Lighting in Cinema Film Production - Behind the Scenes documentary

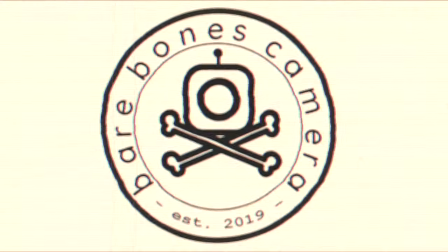[0:00]
Welcome to Barebones Camera, where we share the ins and outs of cinematography,
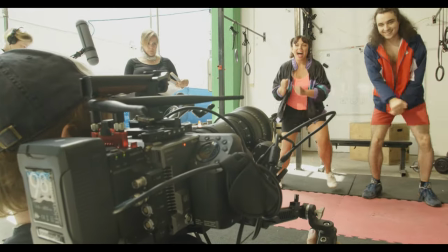[0:04]
breaking down real setups and taking you behind the scenes on professional film shoots. Today's show is proudly sponsored by Kinefinity.
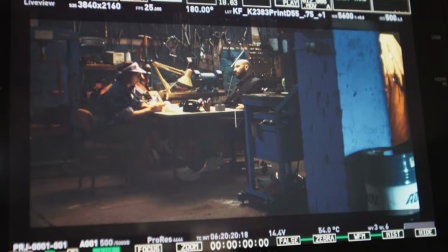[0:13]
In this and the next episodes we'll check out the on-set life of key members of a professional production crew.
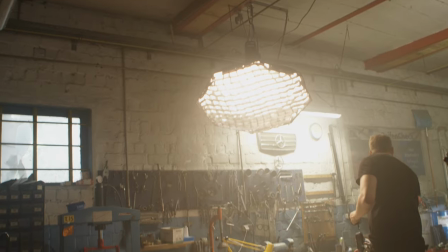[0:19]
Today we're going to look over the shoulder of the gaffer and his assistant as they take on the lighting of a low-budget four-day shoot,
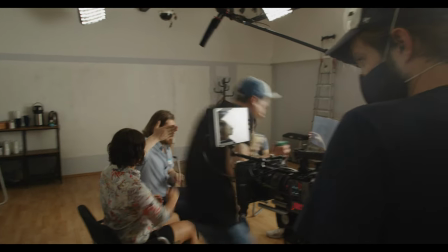[0:27]
a pilot for a cinematic sketch comedy series. This is Tim and his assistant Braden, who did the lighting on our shoot.
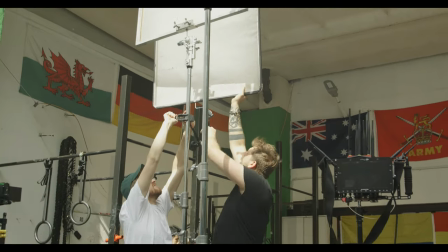[0:36]
Tim and Braden are true professionals. You can tell because of their precision and hard work.
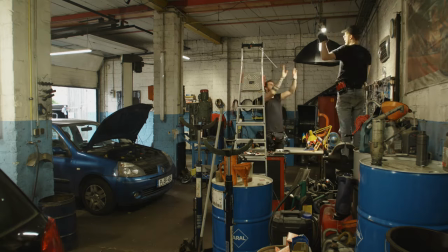[0:41]
They don't leave anything to chance when it comes to their lighting on set. Lighting in film is all about control.
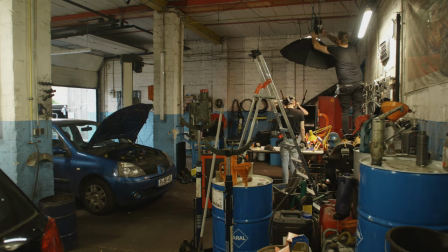[0:47]
Every light is placed in exactly the right position to tell the story, based on extensive pre-production work and collaboration with the cinematographer.
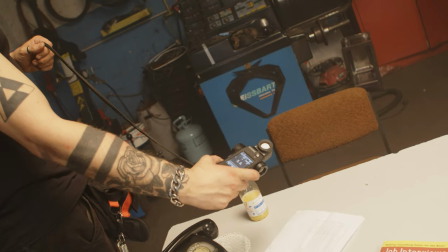[0:54]
The amount of intensity is precisely controlled with light meters and exposure tools.
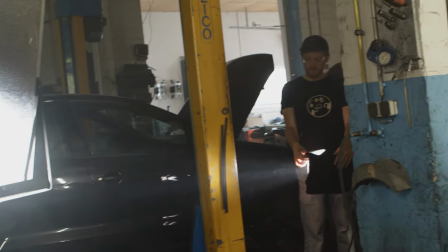[1:00]
The lighting team always has an eye on how soft the light is, using tools like diffusion,
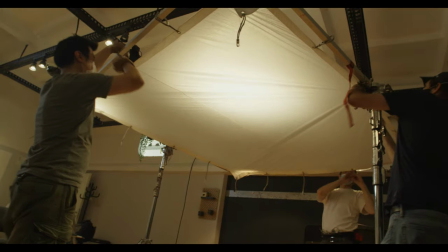[1:06]
frames, butterflies, softboxes and bounces.
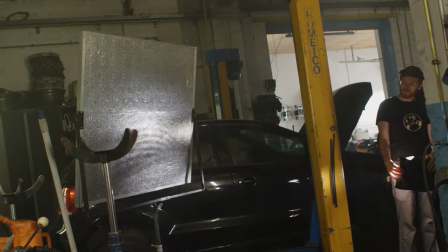[1:12]
And just as importantly, they carefully shape the light so that it only falls where they intend it instead of spilling on backgrounds.
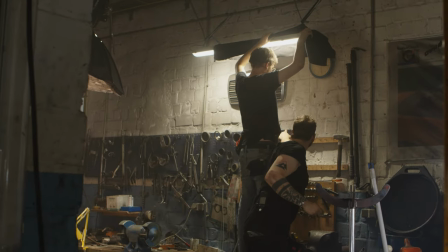[1:19]
For this they use tools like flags, black foil, molten cloth and fabric grids, also Also known as egg crates.
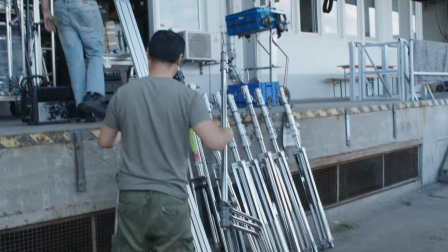[1:27]
And finally, on a shoot like this with large sets and many actors, they need large lights to cover big spaces.
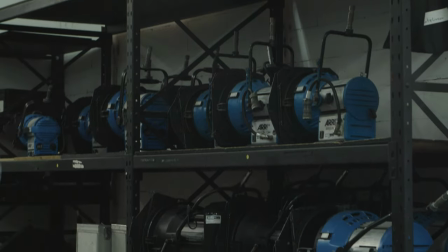[1:34]
This is why big HMI lights will be an essential part of film production for a long time to come.
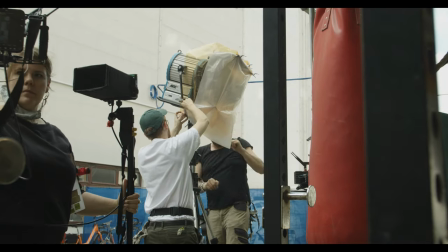[1:40]
Now, please join us to visit some of the sets of this project to see Tim and Braden at their work.
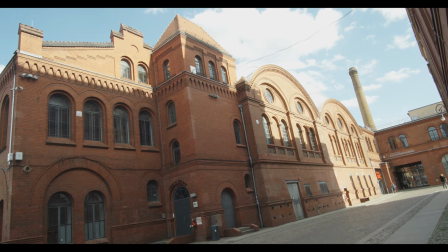[1:46]
In this first example we were shooting in the cellar of an old Berliner brewery with brick walls and 6 meter high ceilings.
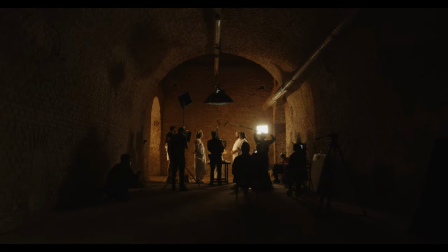[1:53]
The location was chosen to give the feeling of ancient Roman times, entirely lit by torches and candles.
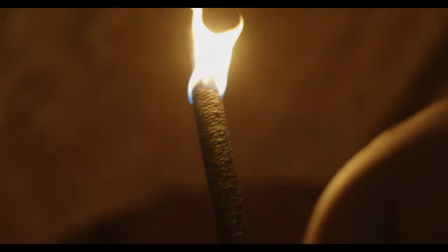[2:00]
While they did use some actual torches and candles, this was augmented by LED and tungsten lighting.
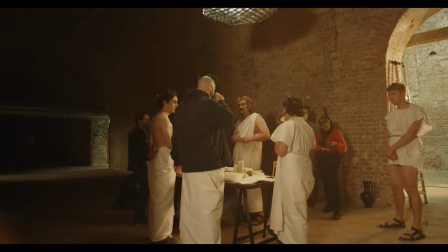[2:06]
An ambient fill light from above came from a 200 watt LED light with a large soft box mounted
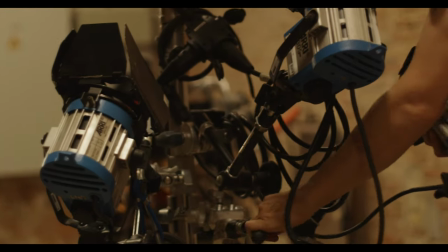[2:11]
to fixtures on the ceiling and a trio of 300 watt tungsten lights were used for the key light.
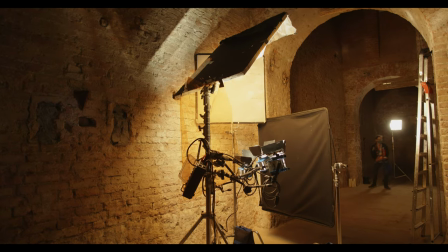[2:17]
To emulate the flickering of actual fire, they used the flicker box with the tungsten lights.
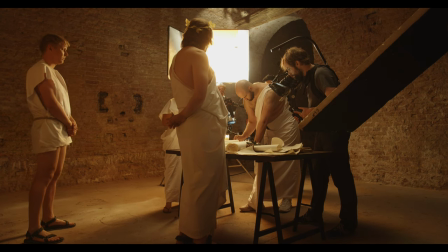[2:22]
Though many modern film LED lights have a firelight effect built in, if you ask the professionals,
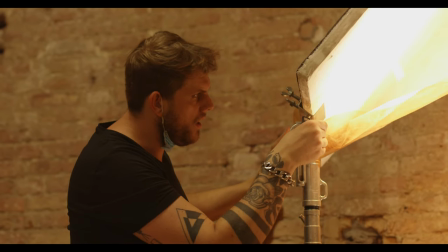[2:28]
the light coming from these ARRI 300W Fresnels connected to the flicker box is the closest to actual fire.
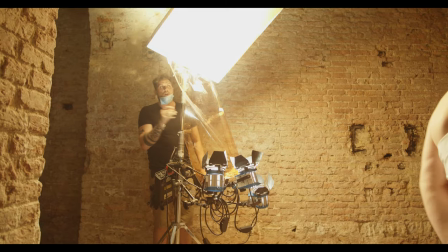[2:34]
Tim and Braden set up the three ARRI Fresnels to bounce over styrofoam bounce board, sometimes filtered through CTO warming gel.
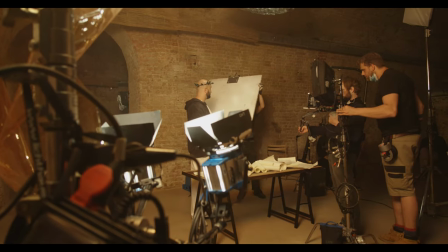[2:42]
By bouncing the light from the three spotlights you get a softer light with varying directions, which, once it falls on the walls or the actors, looks much more like actual fire.
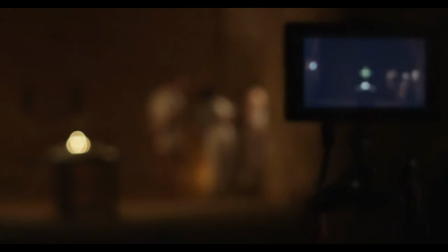[2:52]
here. Here are some of the results from this particular shooting day.
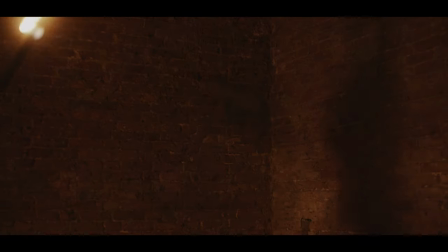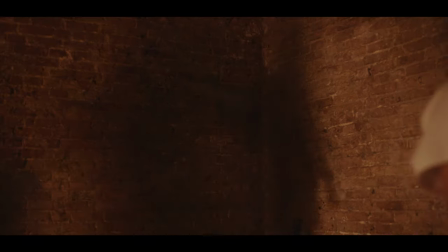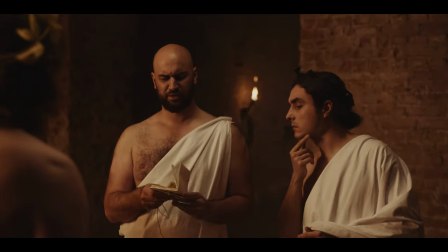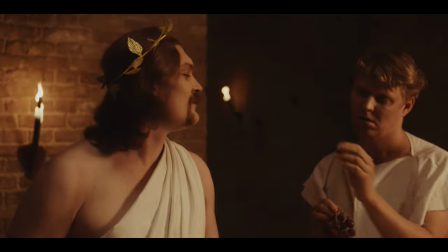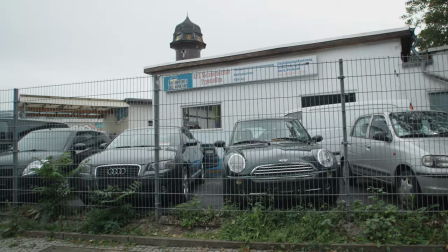[3:19]
Next let's go on another set. This time we were shooting in an old car shop here in Berlin-Friedrichsheim.
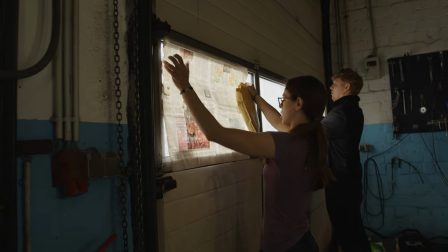[3:27]
The challenge here was finding the right spots for placing the lights in this richly detailed location to make the talons and the location itself get the best results.
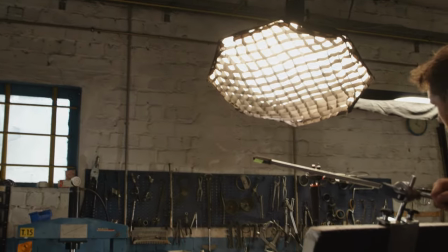[3:35]
Once again the 200 watt LED light with a large softbox and accurate was mounted from above the scene, this time to serve as main key light.
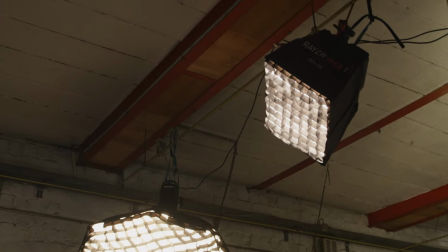[3:44]
Some flexible LEDs, LED panels and LED fresnels were used as fill lights, backlights and background lights.
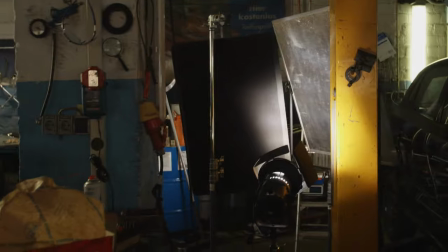[3:51]
These were set up with a complex configuration of flags, diffusion and bounces to achieve the desired results.
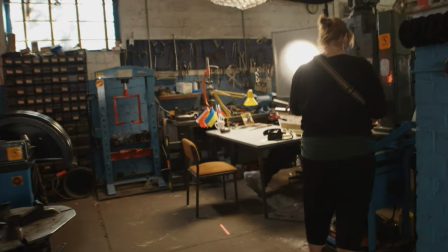[3:58]
In this location there was a window to the outdoors, where the sun would shine precisely from 4pm to 5pm.